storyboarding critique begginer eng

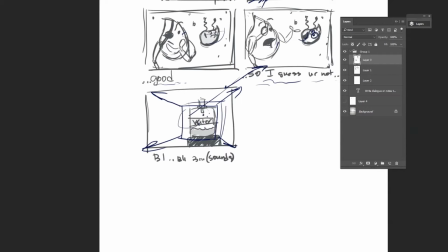(8:16)
Then we can also zoom out from this shot. That makes it leaked to the previous shot, so that audience understand that those droplets are inside a water bottle.
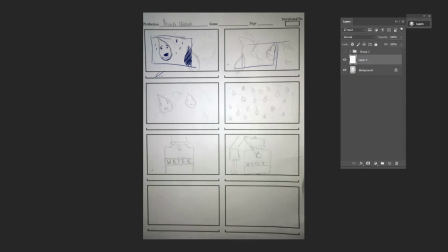(8:25)
We can also show it with just the sound. Audience might understand it, might link it because of the sound. You also need to use those fields for the notes. But it seems like I didn't understand the location of each character.
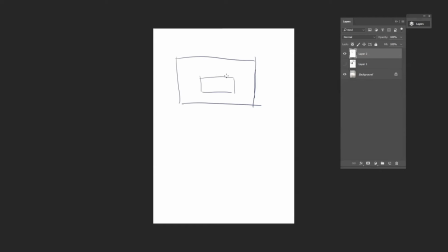(8:38)
So you need to draw a plan and plan out the shots if it's not traditional. So this is how the character is looking at the characters. We see another character is coming behind, and the next shot, it seems like the camera is going to be here or there.
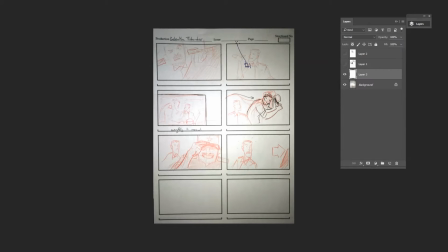(8:50)
It's hard to tell which one is better. In this shot, it seems like he is grabbing him by the shoulder, but in the next shot we don't see it, so I get confused because of that. And because the guy is looking to the left, you want to show it from the back. It's also nice to use rule of thirds for a balanced shot.
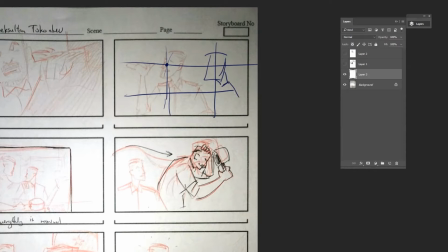(9:06)
You want to move the guy to the right a little bit, and the other guy being on the left, so that it keeps consistent.
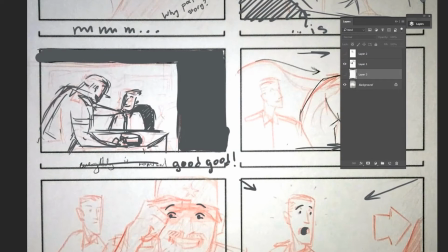(9:13)
It seems like in this shot it was shown right, because this guy is approaching him from the back,
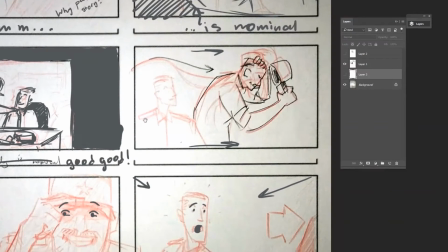(9:19)
but I thought actually because of the second shot that he's approaching him from the front, so that's why I was confused.
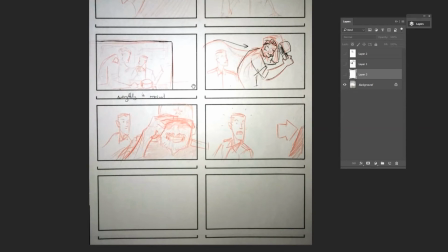(9:24)
So you need to fix the second shot so the audience can understand the location of the characters.
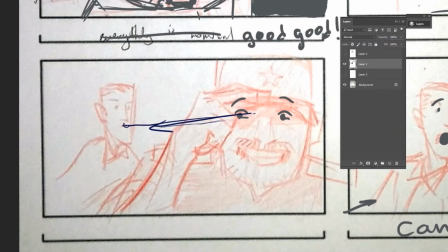(9:29)
Here I also drew eyes of the character because I wanted to show the direction where the audience should look at, but it's not that important because of the framing, the audience will probably understand.
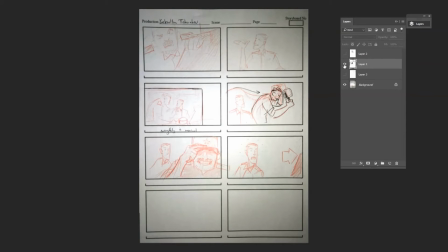(9:38)
And the last reaction, I thought maybe it should be worried or surprised instead of angry, although you might have another story in your mind,
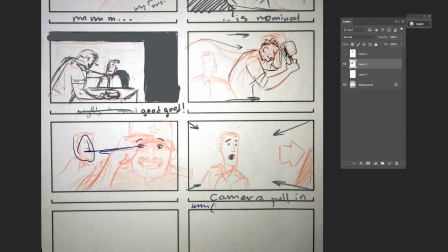(9:45)
but you have to kind of show it, maybe putting some notes underneath so that we can understand what he's feeling,
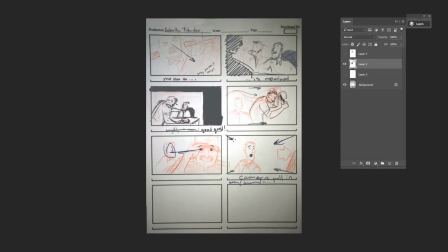(9:51)
or if it's impossible to show, you're also at the zoom in of the camera because the other guy is just left, The important focus is the guy who is surprised or who is angry.
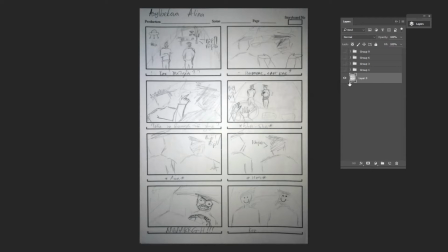(9:58)
But here is strange who is talking and who is not in the frame, and we want to show it with the movement who is approaching the frame. We need to show the movement of the characters, who is approaching and who is standing already, so that we understand. And this is how I thought it might look. And there is also a frame where we show the driver controlling his emotion,
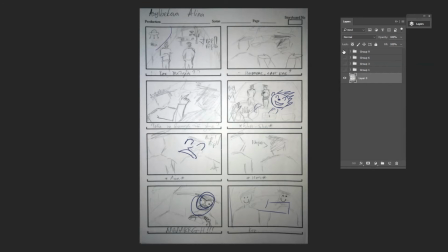(10:17)
and at the end he cannot control, so starts pounding in the car, and the car is also jumping up and down.
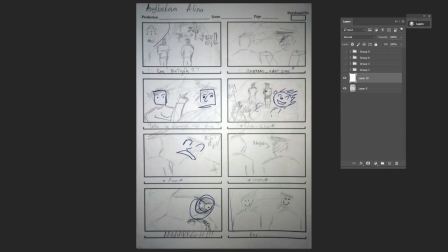(10:22)
This might be interesting. Here in the shot, the characters are looking at the camera, but you shaded up the other character. It seems like he turned to him. So in order to fix it, I thought maybe using the more exaggerated perspective, like I did. Maybe I stylistic choice.
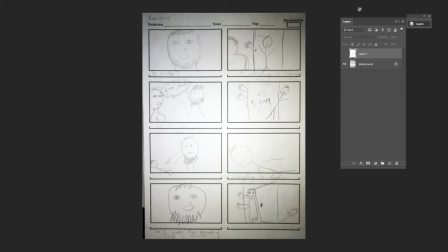(10:35)
I didn't understand what's exactly happening in this story, but I'll talk about the remarks. So first thing is, usually in the movie you could notice that the characters are not locked dead to the center unless he's in power. Usually you just put him on like in a rule of thirds on the sides.
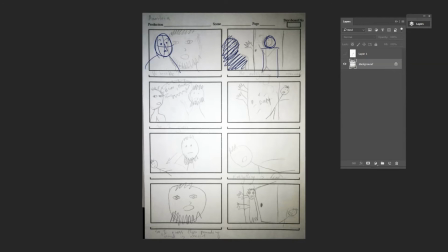(10:50)
In the second shot you keep it consistent and keep the other character shaded on the left and the guy on the right. And here's also you would amplify the visually by moving the camera in, almost like a POV, point of view of the guy who's moving, so that might amplify the emotions and make it interesting,
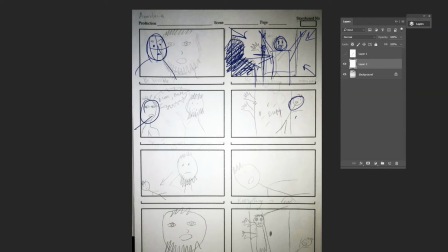(11:06)
almost like we are following him. So here there are several moments. First the character is standing on the right, and then he's standing on the left, which is strange. But there's also a problem with characters looking at the camera, so you want character to look in perspective at each other. So because he's on the left, we need to flip this image to make him on the right. So keep it consistent.
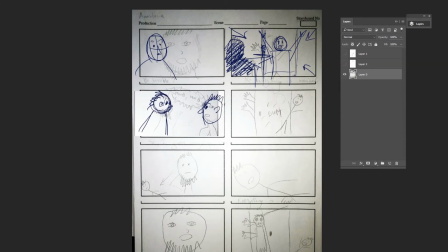(11:25)
And now I'm just using the perspective to show them looking at each other instead of at the camera.
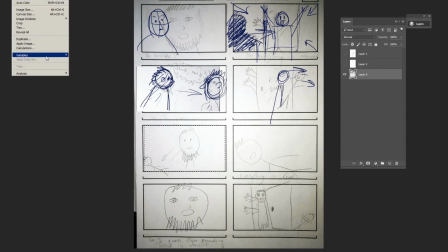(11:30)
Now this character is falling on the right, so you need to show it with the arrows, as well as make him fall on the right.
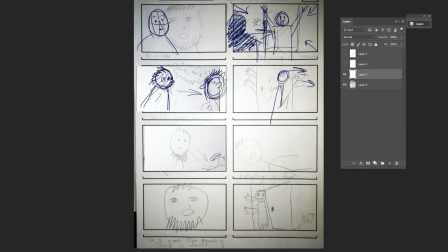(11:35)
So you want to show with the next shot where he is laying down. So you want to continue the movement from the previous shot so that the audience understand who is falling down on the floor. Also, it looks more correct.
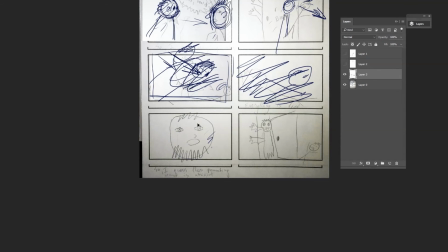(11:45)
Now the next shot with the guy locked dead in the center, it's also strange why you showed. You want to use an amplified camera upshot. In this case, that makes it like a surprise, like a reaction to the monster, which makes it more interesting. And you can even make a shadow on top of him, growing, and the camera moving up, almost like you are a monster, like the audience is a monster.
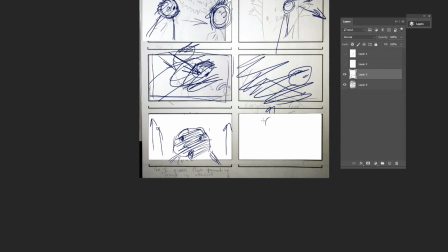(12:04)
And then the next shot, we are that guy, and the guy is very small, so we show him lower right side, and the character is huge, so we show it with a perspective like this, with a down shot. In this example, I didn't understand exactly what the story was about, but that's just because I was confused with the several boards.
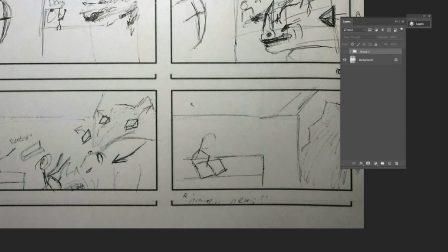(12:22)
So in this one, you also can see that it's important to frame the moments.
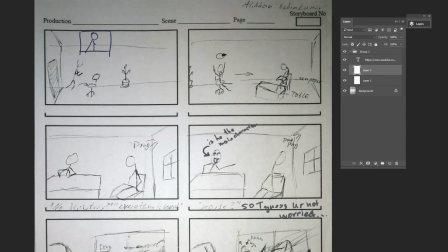(12:28)
You show everything in each shot, but you need to keep certain information visible and one at a time, so that the audience is not confused or overblown with the information. So you want to show, for example, how the character is running, jumping on the chair, and then he's moving from left to right, and the camera is following him.
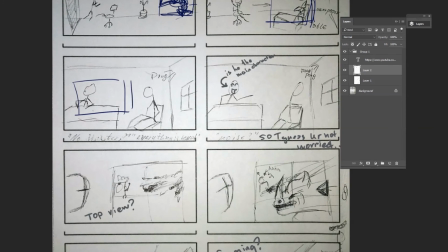(12:43)
And then in the next shot, we can show the guy reading a book. Even though I thought that he's supposed to kind of find what the sounds are, so he might be standing and searching for the sounds.
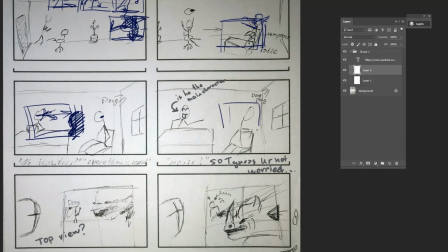(12:51)
But if you want him reading, that's fine. I would frame as well the it's like a typical dialogue in this case.
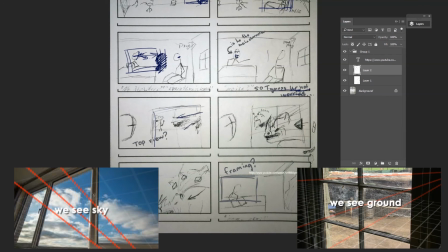(12:58)
And in this one, it looks a little bit strange because the perspective is wrong. It seems like we are looking at the window from below.
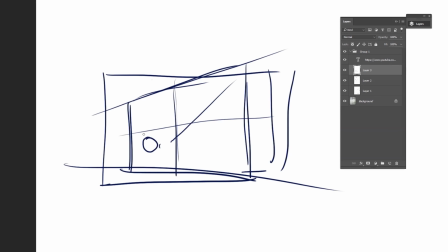(13:04)
We're supposed to see the sky, but we see the guy. So we might show it not from the window perspective, but rather separately, showing the guy surprised,
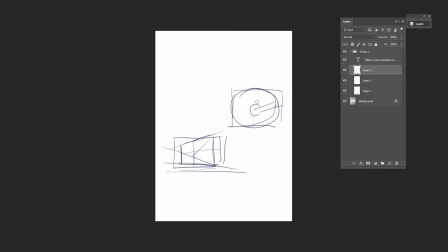(13:12)
kicking the drum, and then going to the monster crashing through the border, crashing through the wall.
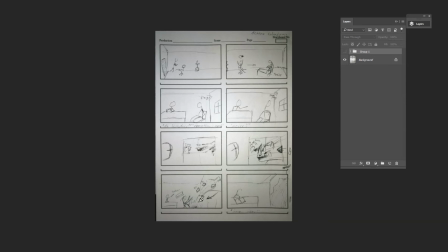(13:17)
Okay, that's it. Thank you for listening. Bye.